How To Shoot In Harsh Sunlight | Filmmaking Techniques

I'm Anthony with Vrivo and today we're going to be talking about filming outside.
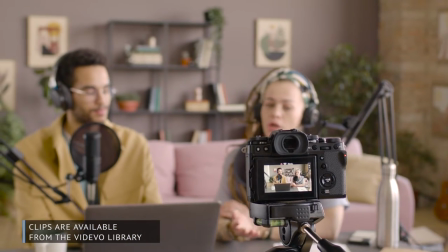[0:03]
Filming inside in a controlled location can be easy, especially when you compare that to taking your film equipment outside into the elements.
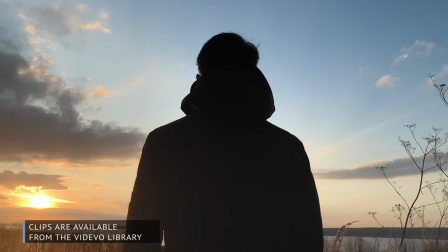[0:10]
I'm going to show you a few ways you can control and adjust the natural sunlight outside so you can make your shots look just as good as they would indoors. All right, well let's get going.
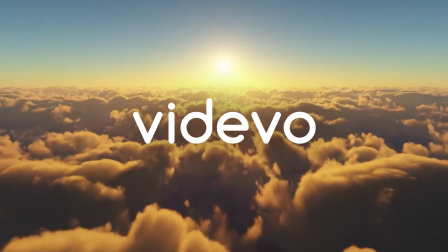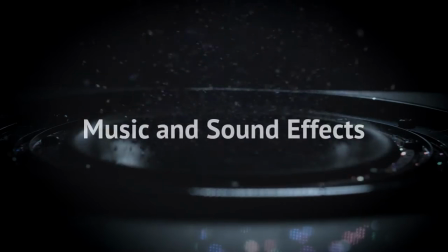Okay, so here we are out at my local park, out in a bright sunny day, and I'm joined by my friend Dylan here who's gonna serve as our subject and we'll show you a few examples of how you can improve your lighting and camera positions outside to get an interesting image. So as we start right now the sun is directly in front of us nice and bright and this is kind of the worst case scenario.
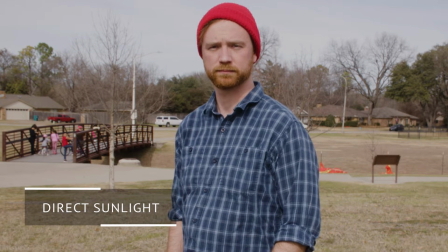[0:52]
As you can see the sun is right in his face casting a lot of shadows just under his chin and they're contrasty, they're dark and there's not really a lot of definition going on here in his face. So this is kind of our starting position. This is kind of the worst case scenario you can be when when shooting outside. So before we start moving the camera around and adjusting the lighting situation we're actually gonna start with the camera itself. And first off we're gonna apply what is called a neutral density filter to our lens.
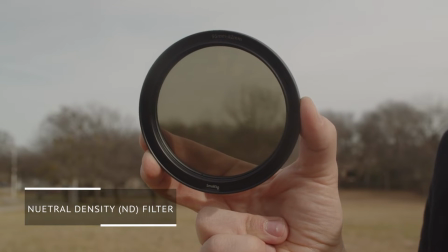[1:19]
What an ND or neutral density filter does is what basically applies sunglasses to your camera making less light come into the front of the lens. What that's gonna allow us to do is open up our aperture a lot more and blur the background separating Dylan from everything that's behind him.
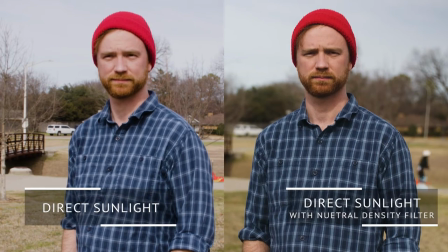[1:35]
After applying the ND I think the difference is kind of night and day. Before we were at about an f22 in our aperture and now we're at an f28.
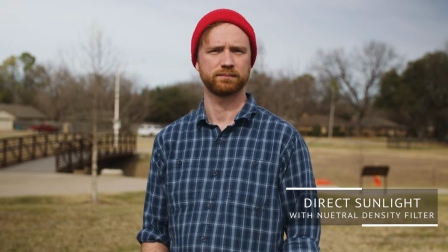[1:43]
What this does is blur the background behind Dylan making it a lot more interesting and I think the background we have right now today
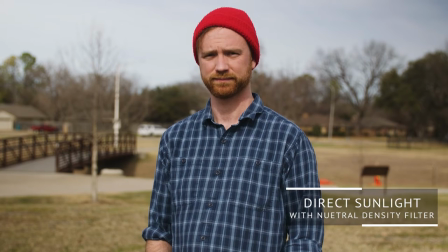[1:50]
is actually kind of ugly and by blurring it you're not able to discern exactly what's going on behind him and it separates them a little bit more. The next step that you can do in camera is increasing your focal length. By increasing your focal length one you're creating more depth of field like we were able to achieve with the ND filter but you're also able to compress
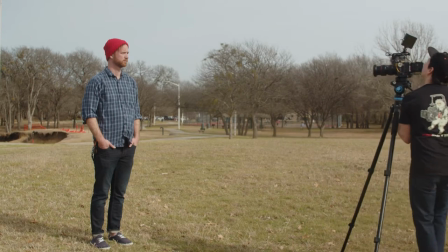[2:08]
the background against the subject and you'll be able to see how the background and the compression changes even though the framing is exactly the same. So now that we've backed the camera up a little bit and we've zoomed in to that full focal length that it's able to achieve we're able to see
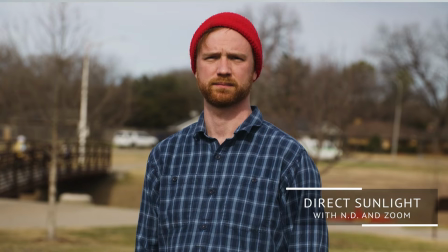[2:21]
that compression happen and we're able to blur that background quite a bit more making it a little bit more pleasing to the image. So now that we've achieved everything in camera that we're able to change, we're going to change the positioning of the camera and Dylan in relation to our key light, which is the sun. And right now we kind of have it in the worst situation possible. The light is directly in front of Dylan, making some harsh shadows in his face, creating no definition at all. And we're going to change that by adjusting the camera and changing the position of Dylan himself. First thing we want to tackle is that hard light I was talking about. As you can see on my face and on his image right now, the shadow is hard.
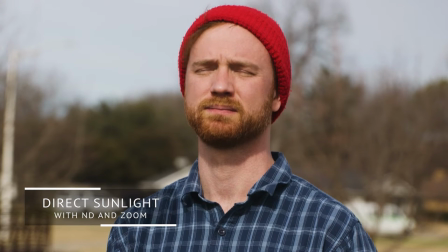[2:59]
We see a definitive line where the shadow starts and ends, and that's not something we really want and really isn't pleasing to our subject. So what we can do is just apply some diffusion to the sun itself. We can do this easily by what's called a reflector.
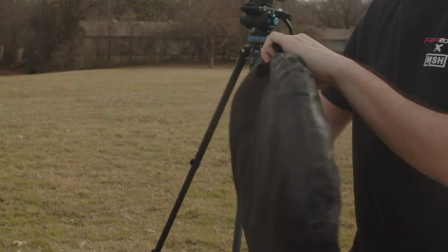[3:12]
A simple reflector is easy to find on Amazon. It's cheap. It'll run you 10, 15, maybe 30 bucks at the max.
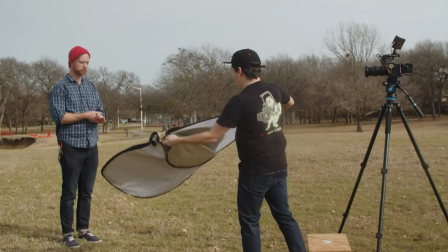[3:18]
It has a few different functions that we're actually going to use multiple times today.
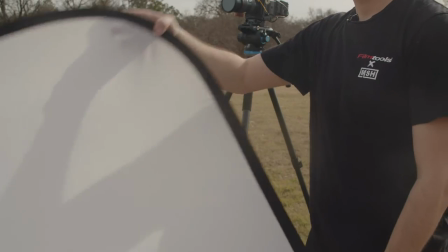[3:21]
And what I'll do is I'll use the diffusion function, kind of a clear silk on it, to diffuse the sun to make the shadow on his face quite a bit softer.
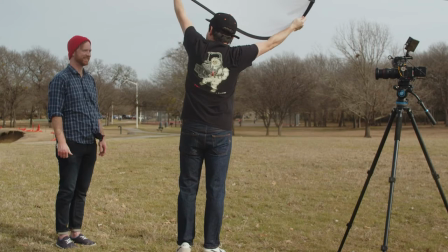[3:30]
Yeah, it looks good. That's exactly what we need. Whoa! Oh, it's flew away. So some of the issues you might run into is a windy day outside like we are, where this is going to be a little bit more difficult to manage. But if you get a smaller one, you'll be able to achieve the same function.